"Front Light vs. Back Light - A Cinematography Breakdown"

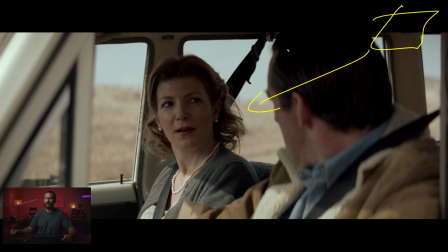[16:31]
You can use something with a little bit of punch. You wouldn't want to go crazy like a mirror or something unless you're going to push it through diffusion, but that's a good way to get it. And then here, interest, head still in, pretty wide eyeline, keeping this stuff in, just to keep up the interest, but don't let that hard light hit somebody on the face.
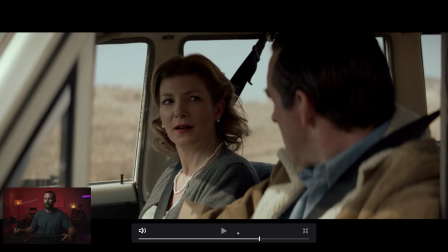[16:50]
And then look at how it just goes away, right? Got hard light here, next shot. Where are you?
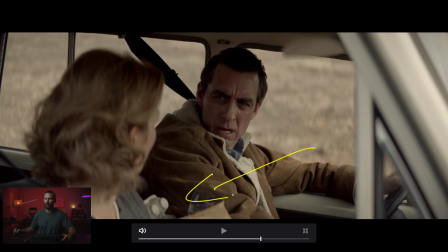[16:55]
Gone. no hard light, no nothing. Now, this not seeing the sky makes it really, really easy to get that amount of level inside of the car, significantly easier.
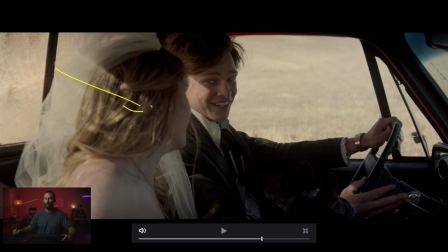[17:07]
And then back here, he's going on the face. This is a challenging shot because you got to deal with that bright background, which is really, really tricky and makes no sense in the orientation of the shot. If you think back to all the things we've seen from the wide to the other singles, this should be in shadow, right?
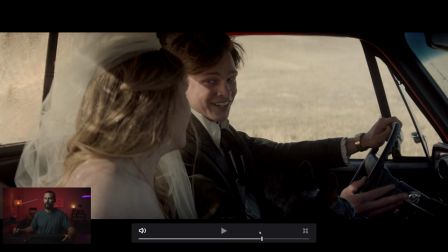[17:25]
The The sun should be over here coming this way, but they've just moved the car around because they can't. And we drive out.
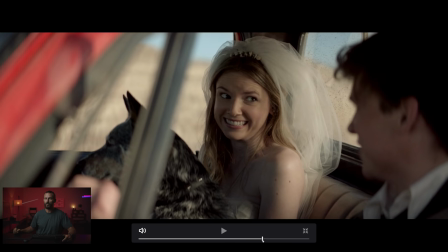[17:32]
Now, look at the lighting change there. Ooh, diffusion again. Make it nice and soft. You can see it in the eyes because she's a lady and we make it soft. And now we're out to completely different light.
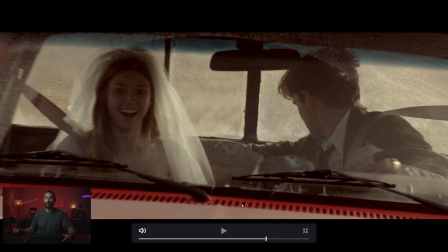[17:44]
Right, look at that light on her. She's surprised. Where did the light go? I looked so good before.
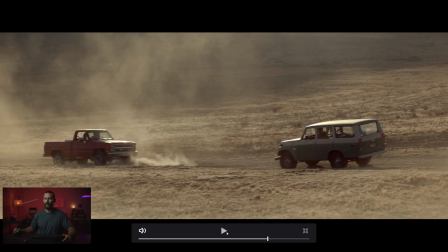[17:50]
And backlight and dust, please. Can we get some dust in the foreground? Yes, you can, and where's that other shot?
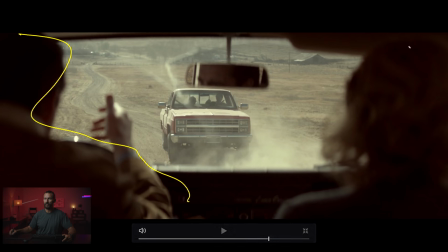[17:57]
Look at how dark and perfectly backlit here because that's what we want, because we want these people dark in the foreground and we want this little edge on everything, right? And basically, the farther away you get, if you're going to schedule this, the farther away you get from seeing these people inside, the higher up you want the sun.
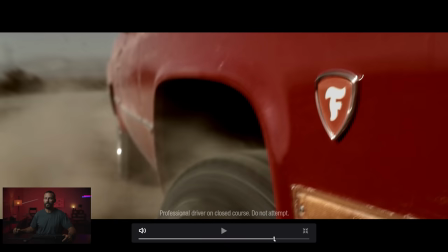[18:14]
As it goes lower in the sky, that's when you can start to see in the car more. Firestone, yes, drive off, ta-da, and we're done.
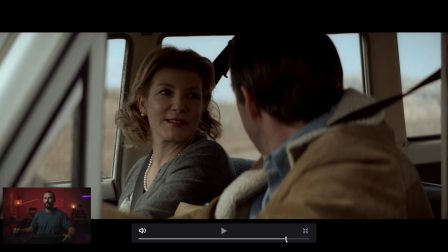[18:23]
I think that's it. Okay, and then it went again. That hard light went again.
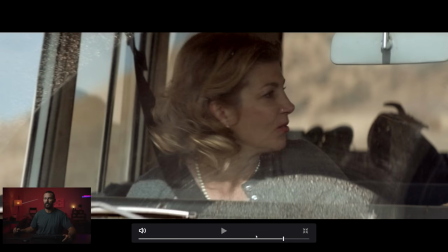[18:29]
And nobody cares, right? That's what she's saying right there. She's saying, don't chase the hard light, Bob.
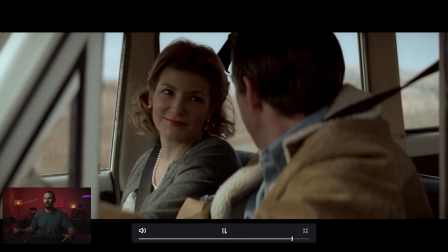[18:35]
I like the soft light better. Yes. Ha ha ha. Yeah, that's right.
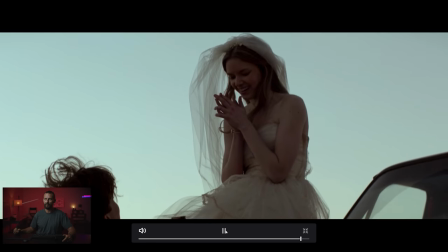[18:40]
Soft light better. And we're done. Okay, that's going to do it for this one. Hopefully you got something out of it. If you want to check out more of this stuff, more in the film world, I can't remember what we're doing on Patreon this week, but it's good and it's film. and we go into a lot more depth check out the patreon channel description link all that stuff goodbye